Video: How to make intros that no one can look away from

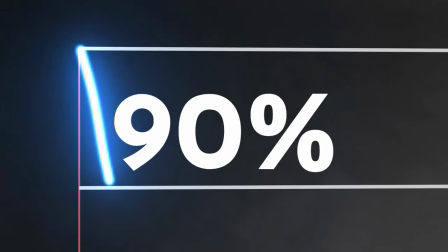[0:00]
Why do 90% of viewership graphs have this drop at the beginning?
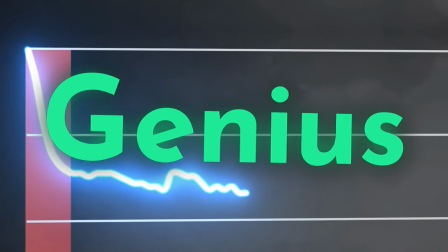[0:04]
As we uncover the reason, you'll learn the genius technique for intros that all top-performing creators use. But that's not all, we're then gonna dive deep into the sneaky strategies creators use in their intros to get viewers not just watching, but immersed into their videos. Alright, so the reason that so many people are leaving is because they click on your video and then get disappointed.
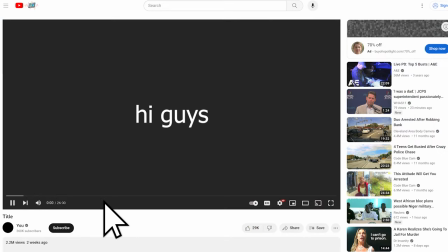[0:24]
Something about your title and thumbnail got them curious, but as soon as your video didn't give what they expected, they started looking for something better to watch.
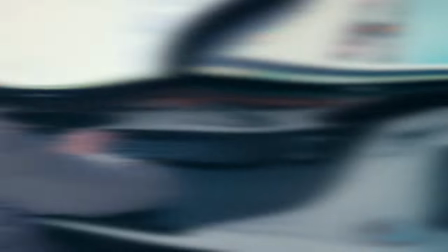[0:32]
This brings us to the first strategy of successful creators. They create their titles and thumbnails at the same time as their intros.
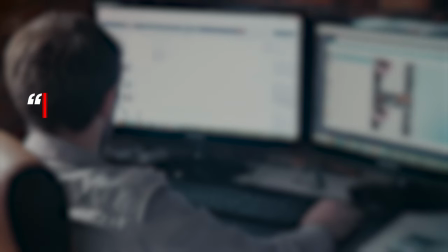[0:39]
So once they've made the title and thumbnail, they ask, what reason to watch the video did I just give?
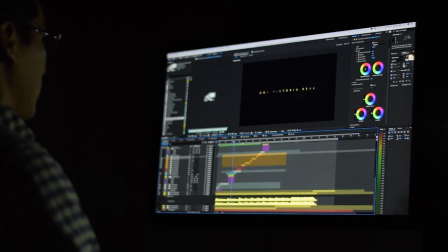[0:45]
What expectations did I create? Then they make an intro that immediately lives up to those expectations. So basically, if you put something in the title and thumbnail, then you've got to show it in the intro too. But now there's something else you gotta do that's often overlooked.
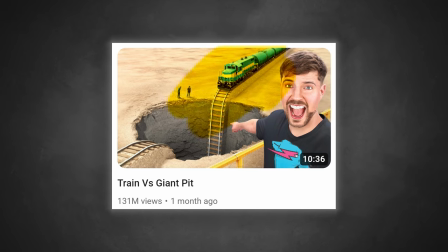[0:59]
Sure, this title and thumbnail promises a train crash, but what else does it promise? What feeling? It promises action. Now take a look at it.
I just bought this train!
Whoa, whoa, whoa, whoa, whoa.
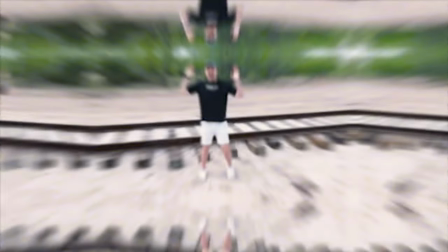[1:09]
That was really fast. Let's break it down slowly. There's an effect that makes it seem like we're rushing up to Jimmy.
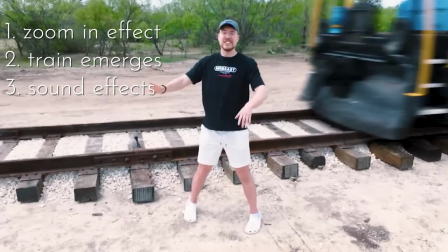[1:15]
Then the train rapidly emerges along with train horn sound effects. He immediately starts yelling at us, managing to spit out five words in the first second.
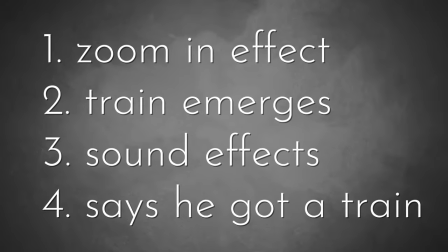[1:24]
Look at that, there's a whole list of what happened, and it's only been a single second.
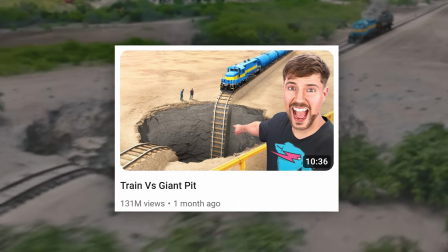[1:29]
Then in the next few moments, he confirms that the thing promised in the title and thumbnail does happen in the video.
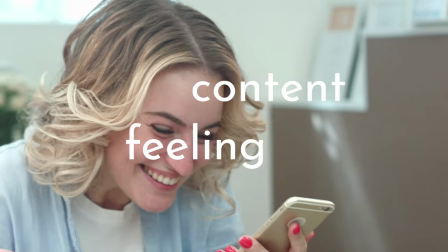[1:34]
Both the content and the feeling that was promised were both delivered in five seconds. Such a quick delivery draws you into the video.
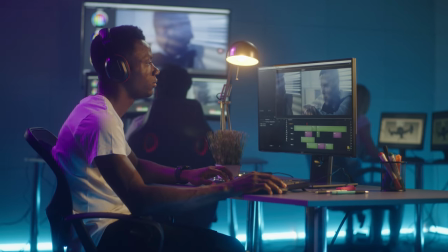[1:42]
What do you think would happen if you did this with your intros? What Mr. Beast does in the next 15 seconds are complete genius, and one of the reasons he's so popular, but we'll look at that later. First, we gotta know, what if you're not like Mr. Beast? What if you don't make action packed videos?
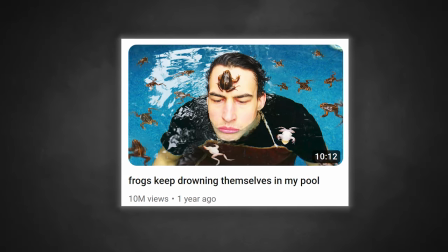[1:56]
How else can you make intros? What do you expect from this video? Some kind of solution to the problem, for sure.
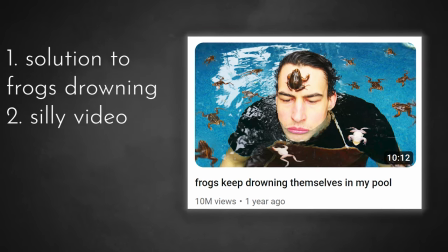[2:02]
But also something lighthearted, not too serious. How do you think the intro is going to satisfy this?
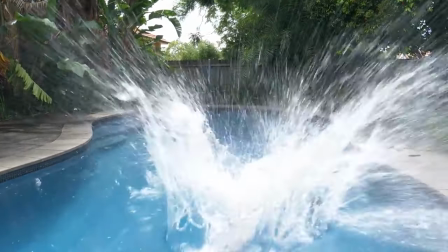[2:07] How you going? This is my pool. And this is a frog.
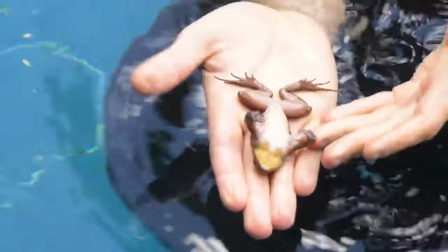[2:13] It's not meant to look like this. It's dead. And this is an eastern water skink, known for their love of water.
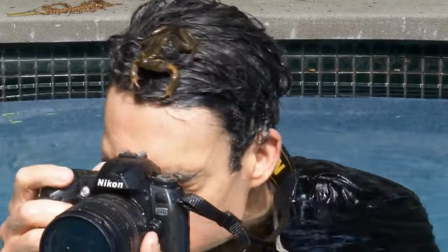[2:18] Also dead. And no, I'm not murdering them. They just keep drowning themselves, and I have no idea why. So today, I'm gonna make a little robot lifeguard to save them.
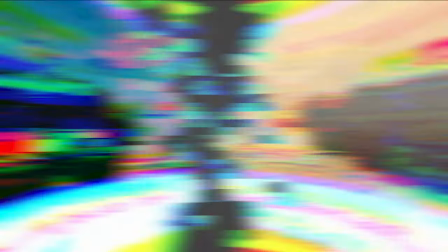[2:26]
Notice the contrast in pacing compared to the Mr. Beast video. He took 22 seconds just to explain the problem.
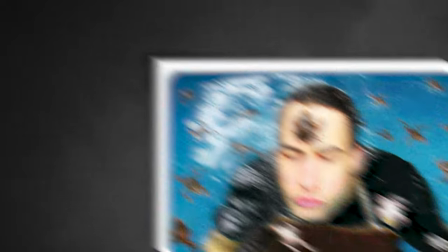[2:34]
So why does this video have 10 million views? Shouldn't people be leaving as soon as he didn't make the video exciting?
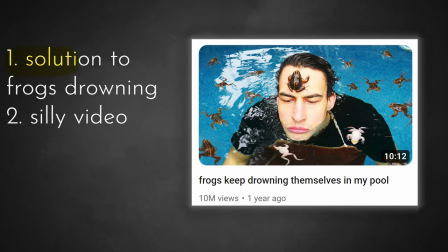[2:40]
Let's look at our expectations again. He started explaining the problem right off the bat, which satisfies the first thing.
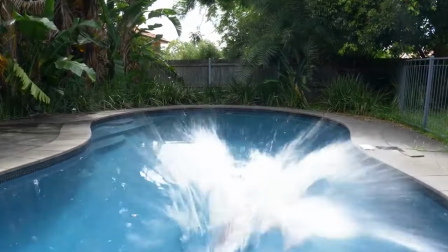[2:46]
Also, he's taken things lightheartedly by diving into the pool and explaining everything comically.
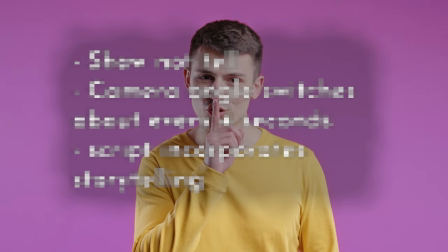[2:51]
So the expectations are met. He's also using some sneaky engagement tricks that I'll get to in just a second. Alright, but first remember this rule. Create your intros at the appropriate pacing for the genre, and also reflect the style seen in the thumbnail.
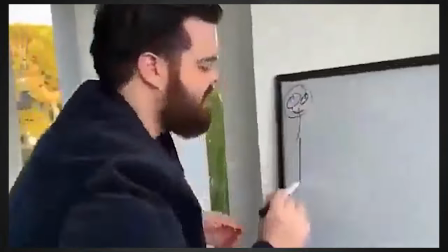[3:04]
Alright, so what are those sneaky tricks? Instead of using the usual approach of sitting in front of a camera and talking through the problem, he shows it.
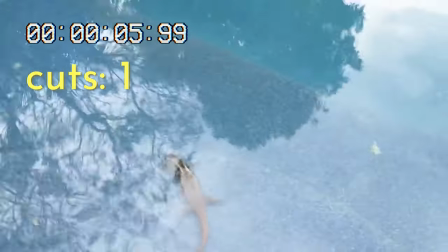[3:12]
He uses a voiceover to explain what's happening, and the camera switches about every four seconds to retain visual engagement.
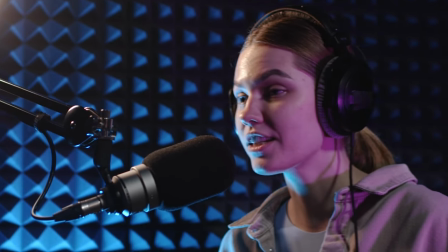[3:18]
This is why voiceovers are such a powerful strategy.
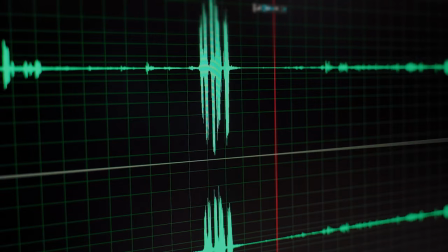[3:21]
They grant you the ability to deliver strong audio and visuals simultaneously, which is crucial for intros.
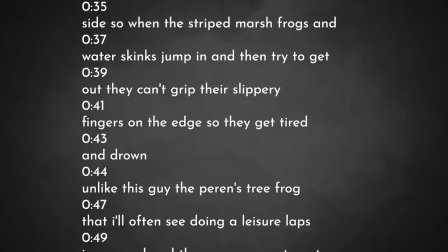[3:28]
But that's not really what I want to talk about here. I'm focused on the hidden genius of his script.
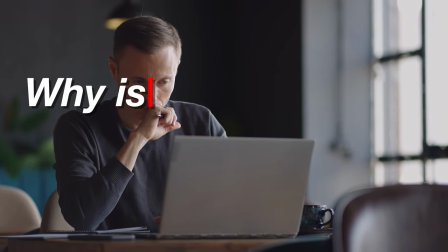[3:33]
At first, I was wondering, why is he explaining everything so slow?